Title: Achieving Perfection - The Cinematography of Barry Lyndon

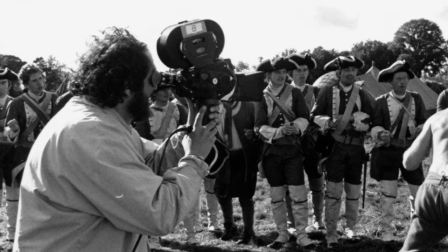11:59 a pre-steady cam which was much simpler much much um much easier and i mean
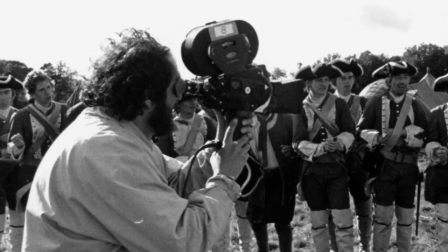12:06 there's any person i've known out of everybody that operate a camera could hold it as steady as what he could
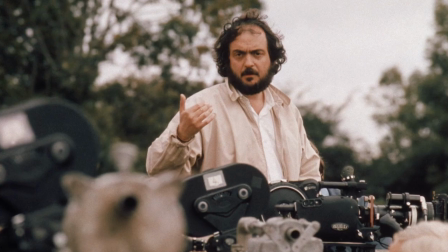12:14 because of finding another way but whether it was because he had an instrument of his own vision plastered so in terribly deep that it couldn't be
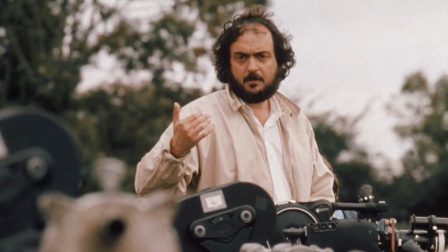12:23 translated to a normal person like myself it had to fit his mind's view of what he wanted and this is why he did it himself it had
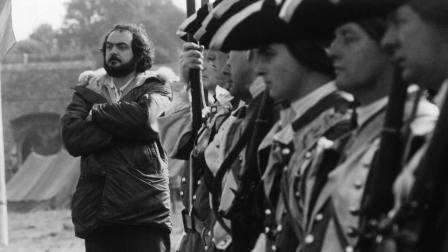12:32 to be so precise to the meaningfulness of his vision i think it's it's extraordinary how that was the case stanley had this 20 to 1 zoom lens which he quite liked to use which was a 24 to a 48 millimeter which we used to a large extent on this as these sort of
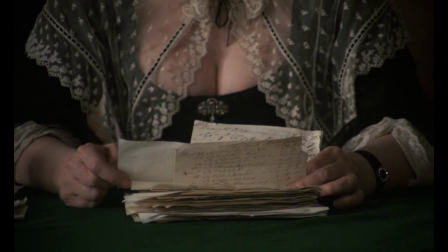12:51 slow imperceptible moves going backwards and backwards and opening up and opening up we never use the word zoom it was varying the focal length you prefer to
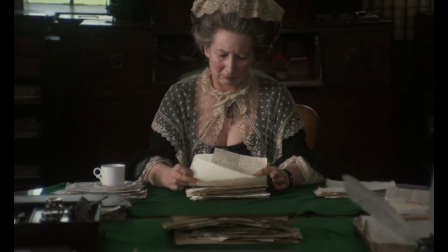13:00 call it I think it was like a picture within a picture every part of the zoom was a picture within itself the zooms weren't used as
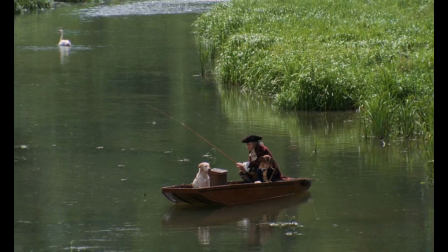13:08 zooming them and getting from one position to another most of them were
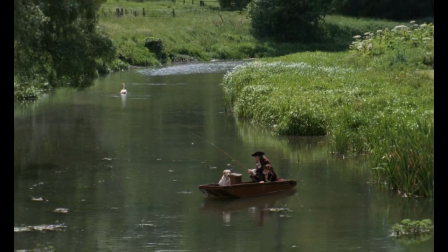13:13 actual compositions if one remembers starting on the guns in the jewel
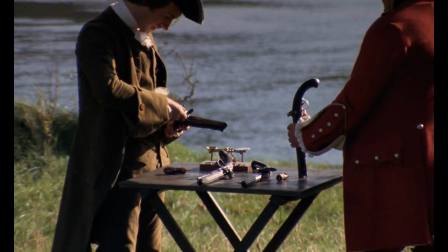13:19 down by the water edge and then you stop every frame you'll find every frame is
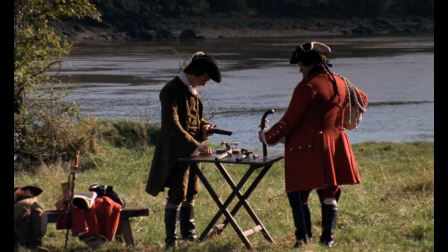13:24 perfectly composed is a setting within itself I think it was used that way
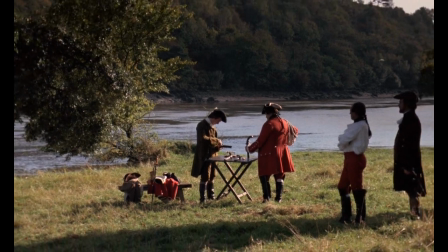13:30 not because of a zoom but to tell a story without cutting and
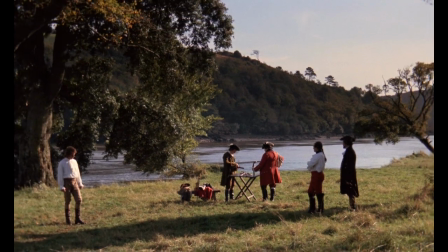13:35 to make also the flow of the picture which was a
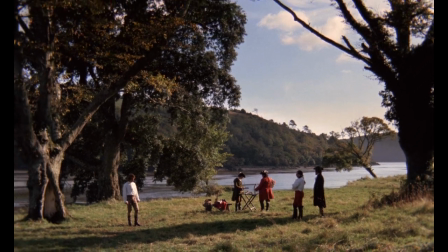13:41 very mellow and and soft everything was soft i could print every frame of that movie frame them all and have them every room of my house and i still wouldn't
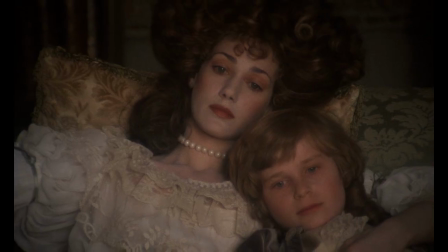13:51 get bored of looking at these pictures it was a delicious feast for each eye i would say you can't get enough of it visually
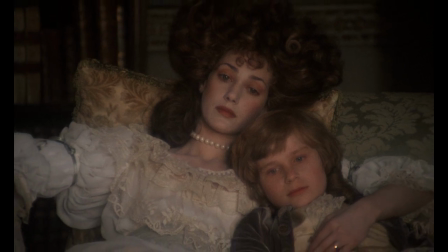13:57 i don't think we could do a berry linden today it takes time to work these stuff,
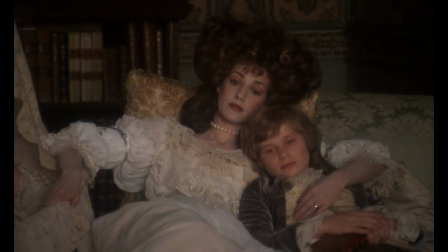14:03 you know, properly, to make it cinematically gel, to excite those silver halide crystals and get these images.
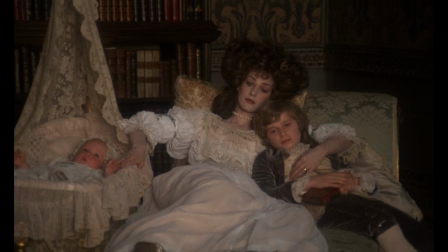14:11 It's something magic to me still. And when you think of a single ray of light, really, from the dye of a film, you know,
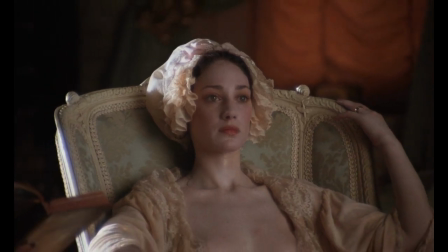14:20 has multitude of colours, many more still than you would get with digital, which are predetermined artificial colours.
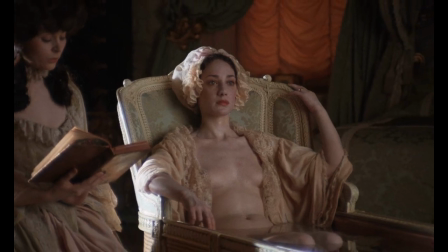14:28 They're getting there. But the thing about the looks, are the tones of the same colour at different levels of the shade, of that colour.
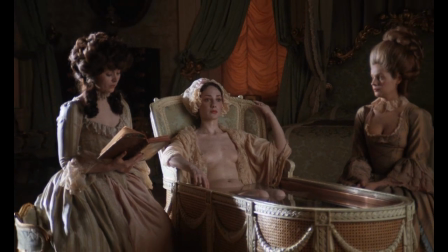14:36 If you get a green, you've got dozens of different shades. The tapestries of the sets, the costumes, you see were vibrant.
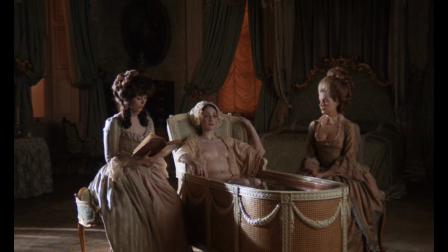14:44 Not vivid, not chrome up, contrast down, but were vibrant, they were real. To me, that's a standard example of how we should achieve perfection in cinema.